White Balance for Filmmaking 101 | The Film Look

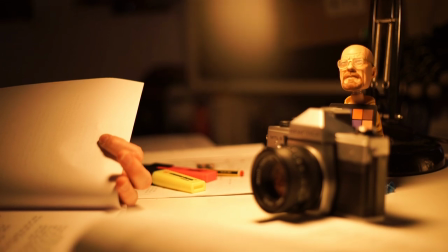(0:00)
White balance can be confusing.
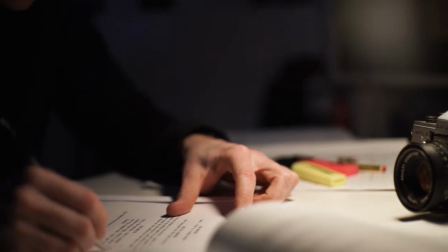(0:02)
You've got all these different settings to choose from, degrees, Kelvin, tints, gels, temperature, so when, what and why do you choose certain settings? It becomes a lot more clear once you wrap your head around a few simple things. Today we're gonna try and understand white balance.
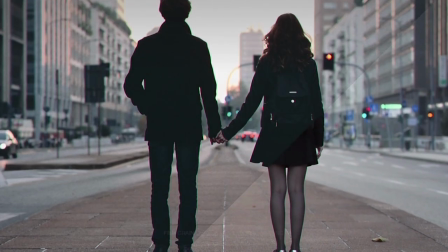(0:16)
Welcome to the film look. Make your video look like it was tailor-made for the silver screen with Rocketstock's Film Grain Overlay Pack Emulsion.
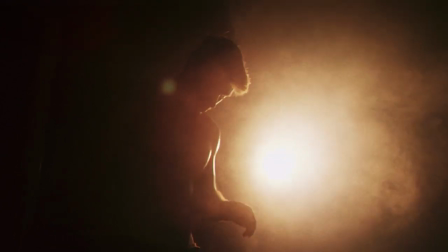(0:25)
Link in the description below or head over to rocketstock.com. The starting point, sunlight. Sunlight is pure white, the whitest of white. It's the global standard for all things light and colour because that shiny ball in the sky is what illuminates our world. So this is our starting point, our default. We're going to compare all other light to sunlight. Cameras measure colour temperature in degrees Kelvin.
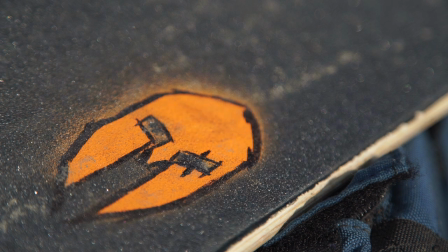(0:48)
The colour of sunlight is 5500 Kelvin. Everything up the scale is cooler and everything down the scale is warmer.
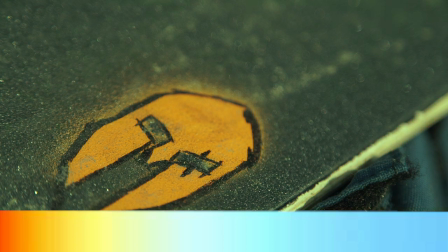(0:54)
You can go across the scale but for today we're going to concentrate on the essentials. Fooling your camera.
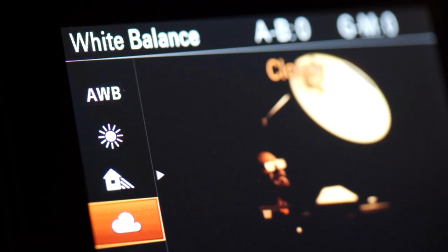(0:59)
The pre-made white balance settings on your camera are there to trick the camera into believing a different colour is white.
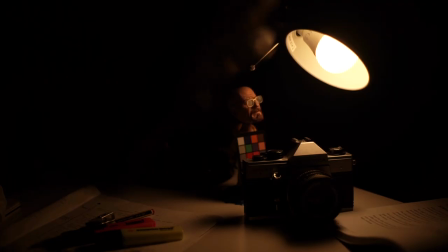(1:05)
Tungsten lights aka household bulbs for example are naturally warmer than sunlight. They appear compared to the white of sunlight quite warm and orange. On the Kelvin scale they sit at 3200 Kelvin. This is where the trick comes in. You can actually fool the camera into believing that warmer light is white.
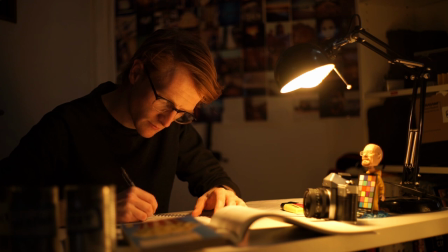(1:23)
If you were shooting a scene indoors and needed to add white light but only had tungsten lights you can tell the camera to turn those white but be warned as soon as you start adjusting that Kelvin scale you're gonna be adjusting all the colors in that scale too if you tell the camera
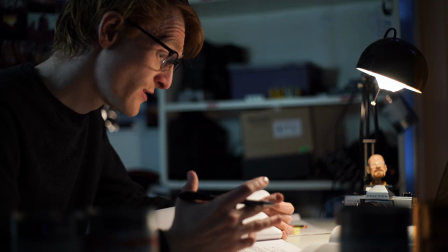(1:37)
warm is white that means everything the camera sees becomes colder the warm light becomes white white becomes cold and bluish and all other color gets
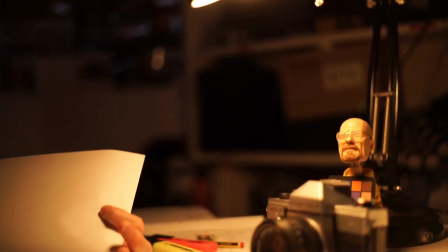(1:46)
adjusted in that direction sticking to daylight balance if you were shooting a night scene indoors beside a desk with a warm desk lamp you might think you have
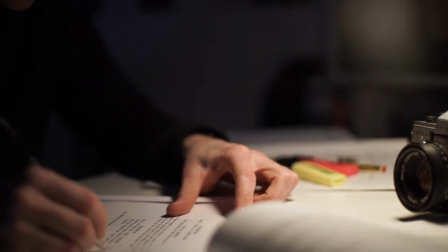(1:54)
to set this lamp to white because you know white balance but what if you want it warm what if the warm orange evening look is what you're going for then you can't keep the white balance to daylight there is no law that says that that light has to be white shoot the image
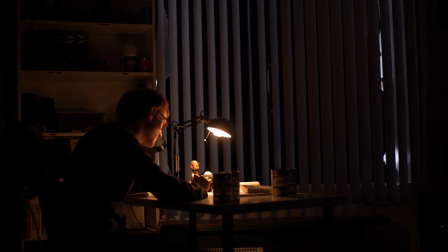(2:08)
is close to the intentional final image if you want it warm then shoot it warm but shooting it safe shooting it white then adding a little warmth
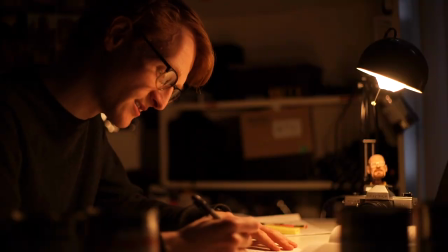(2:16)
in post isn't a bad decision either it's customary to provide some white light into the warm scene to see the colour contrast between the warm and
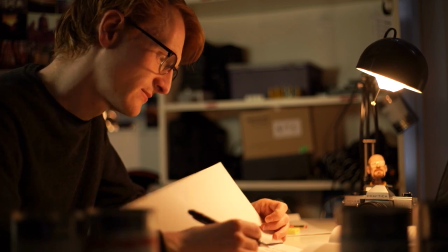(2:24)
cold tones. It helps the warmth stand out and prevent it from becoming muddy. It's fair to say if you've got sunlight in your scene it must be white.
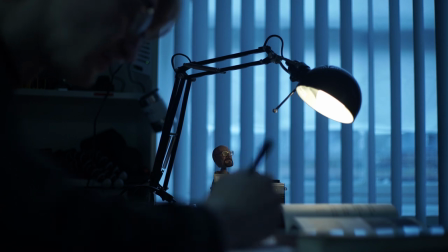(2:32)
For example if you have a scene with a warm lamp in it but also have a window with daylight pouring in you will want to set the white balance back to daylight.
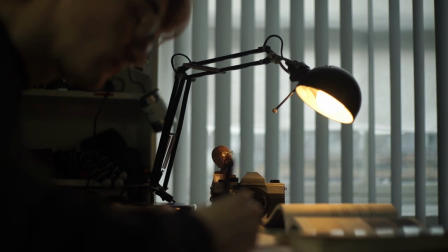(2:40)
If you set the warm light to daylight balance the sunlight coming through the window will turn very blue which will make the scene look really strange. This is a clear sign of the amateur look. Now simulating moonlight is a whole different ballgame but if it's supposed to be sunlight it's supposed to be white.
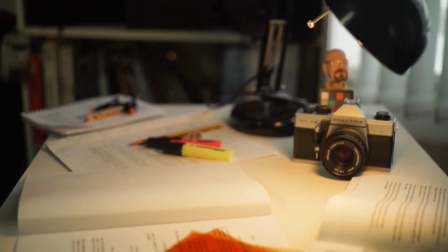(2:55)
Gels. Gels are there to adjust the white balance of the light directly from its source rather than from the camera.
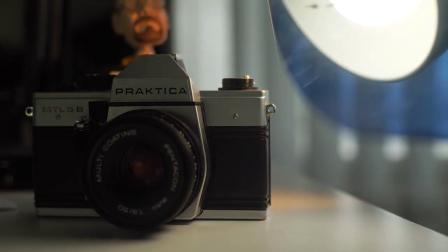(3:01)
It's very similar to adjusting the settings on the camera but instead of fooling the camera from inside you are fooling the source of light.
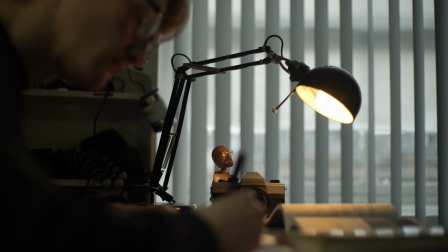(3:09)
Let's go back to the warm desk lamp during the day.
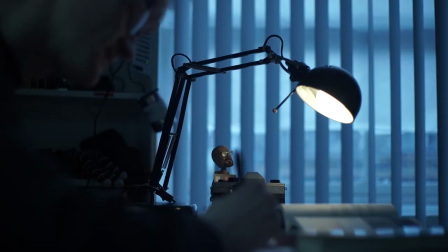(3:11)
You might not want the desk lamp to be so warm but changing the camera settings to fool the warm light to look white will mess up the color of the sunlight.
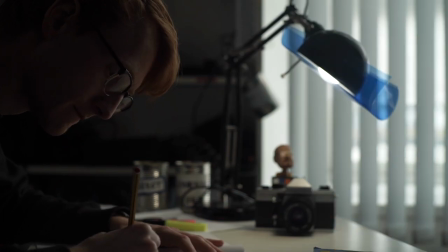(3:19)
By adding a blue gel to the warm lamp, keeping the camera settings to daylight balance, the sunlight will be white and the lamp will be significantly cooled down. So that is the very basics of white balance. We are going to be doing further videos about white balance and lighting further down the line so get subscribed and hit that notification bell to keep updated.
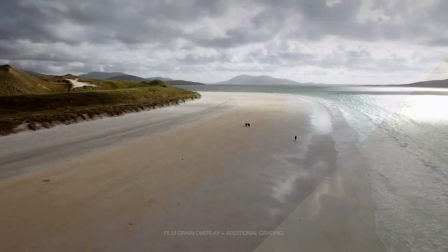(3:38)
Nothing beats the traditional film grain aesthetic so if you want to give your video a true cinema look or the film look,
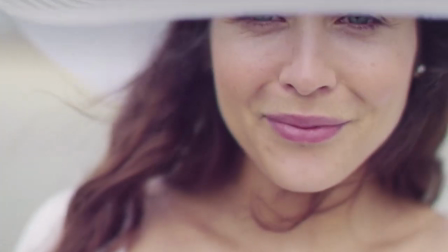(3:44)
check out these incredible grain overlays by Rocketstock. Their emulsion pack was shot using real film stock, including Eastman Double X and Kodak Vision 3.
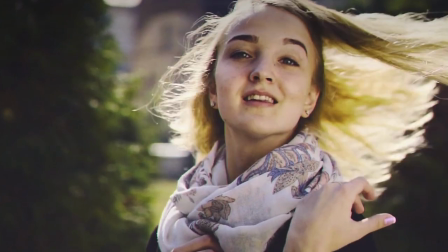(3:53)
Head over to rocketstock.com to see for yourself.
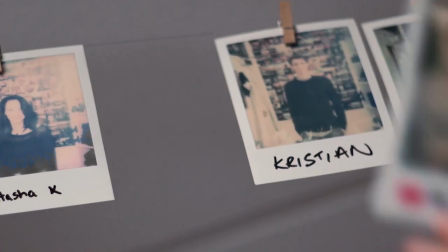(3:58)
Thanks for watching another episode of the film look and remember to achieve it one shot at a time.